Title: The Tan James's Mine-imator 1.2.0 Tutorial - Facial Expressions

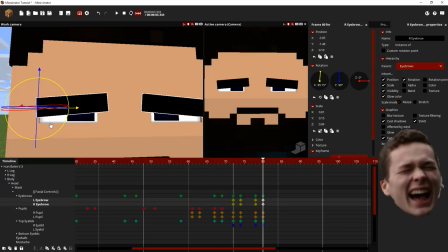[16:35]
I didn't change his mouth in any way, and he looks sad. You can tell that. Now, if I go the other step, and I bring up the eyebrows with the eyelids.
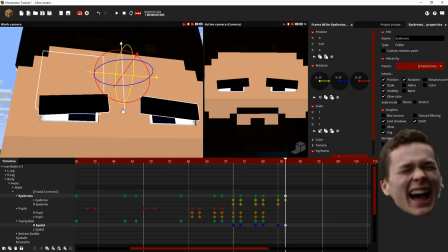[16:50]
Let's do this. Oh god, no, that's not how you do it. Let's do that.
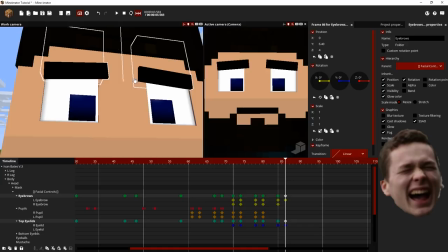Well, that's more or less a look of happiness, but we'll get there.
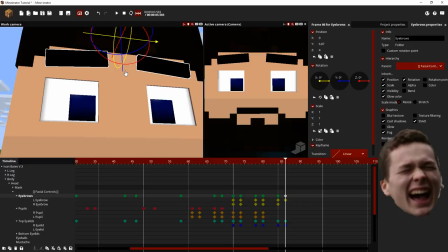[17:12]
I think, if I remember, this is kind of happiness for the most part. Now, it's weird because I've always struggled with conveying happiness, because it's like, it can get caught between worry or anger for some weird reason. So, whenever you're trying to convey happiness, that's when you have to really utilize the mouth,
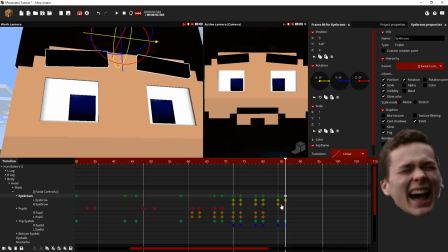[17:31]
because the mouth will otherwise, like, show that they're smiling or whatever. I think, for the most part, you need to make sure the eyebrows are actually straight.
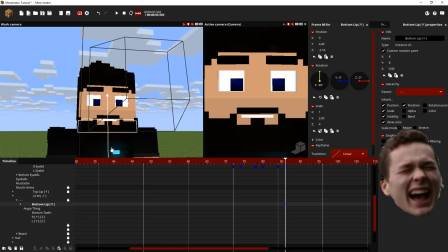[17:44]
And then you need to maybe, like, have them smile. Yeah, so that's happiness. There you go. Or, like, smiling. Right? So,
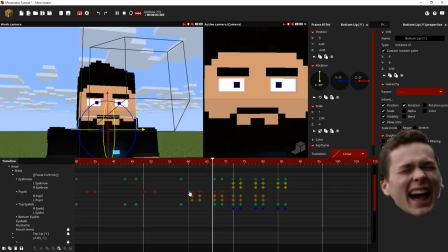[17:59]
you gotta put into play how dramatic you have to be with these facial expressions, because they can really help you add a lot of quality to your animations, especially your facial characters. Now, anger is another good one.
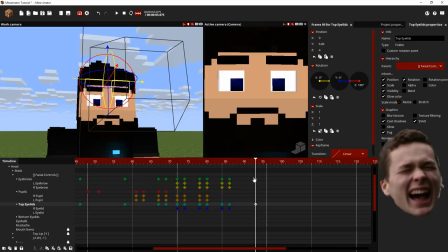[18:16]
Now, something that I cannot stress enough with anger is that you have to bring the eyebrows down to the top of the eyelids as well, because I've seen people not do that, and it doesn't look right.
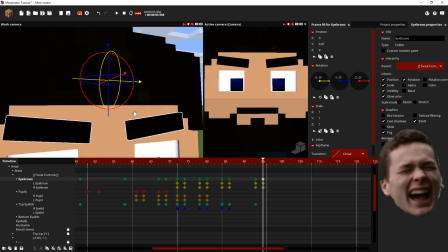[18:32]
So, see how that, it looks kind of angry, but it doesn't look like it looks more like a cartoony angry, right?
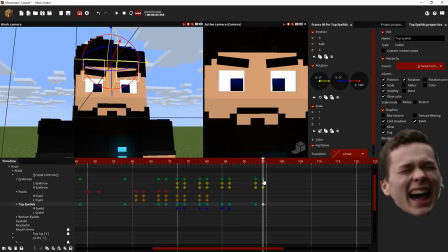[18:38]
Like, it's something that you couldn't really take seriously for the most part. This looks a little more serious. And then the more you bring the eyelids down, and now, again, something else that I learned throughout animating is whenever you're trying to do expressions,
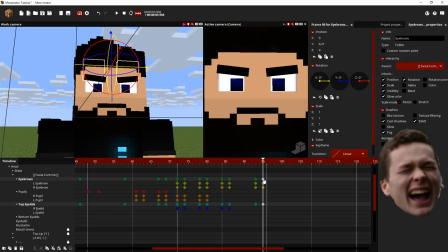[18:58]
only really mess with the top eyelids. Don't mess with bottom ones, because the bottom ones will really kind of take away from, like, the intensity of an emotion. I don't know why it does that, but it just doesn't look the same. So there, as you can see, that looks freaking like he's about to kill someone.
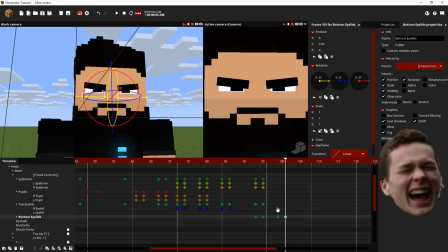[19:17]
Oh god. But, like, I'll show you what I mean. So let's say that I brought up the eyebrows a little bit. Let's do this. So I'm gonna bring up everything a little bit. See how that doesn't look right?
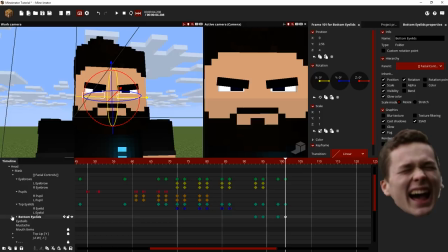[19:37]
Hold on. It doesn't look right. Just give me a second, I'll prove it. Okay, hold on. There we go.
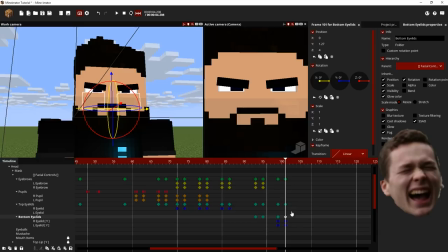See, it doesn't look the same.
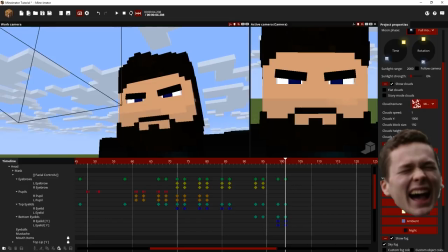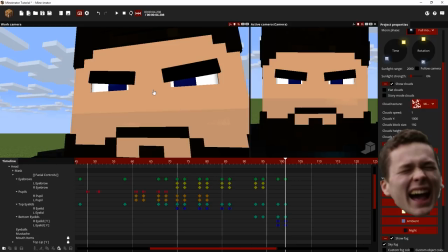[20:05]
like, it, there's something weird about the fact that it looks like he's Voldemort because of his long nose or something.
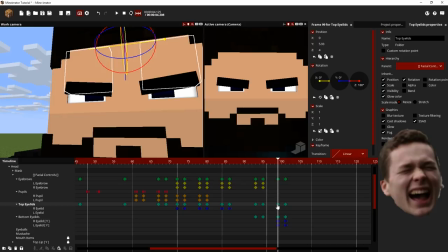[20:10]
So I would typically just stick with this, where you bring the top eyelids down. I don't even use the bottom eyelids for blinking, honestly.
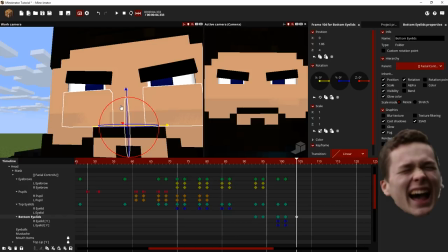[20:23]
I only use the bottom eyelids occasionally for, like, maybe when you're trying to convey a specific, like, tired emotion. But for the most part, it's always gonna be wherever it was. Like that.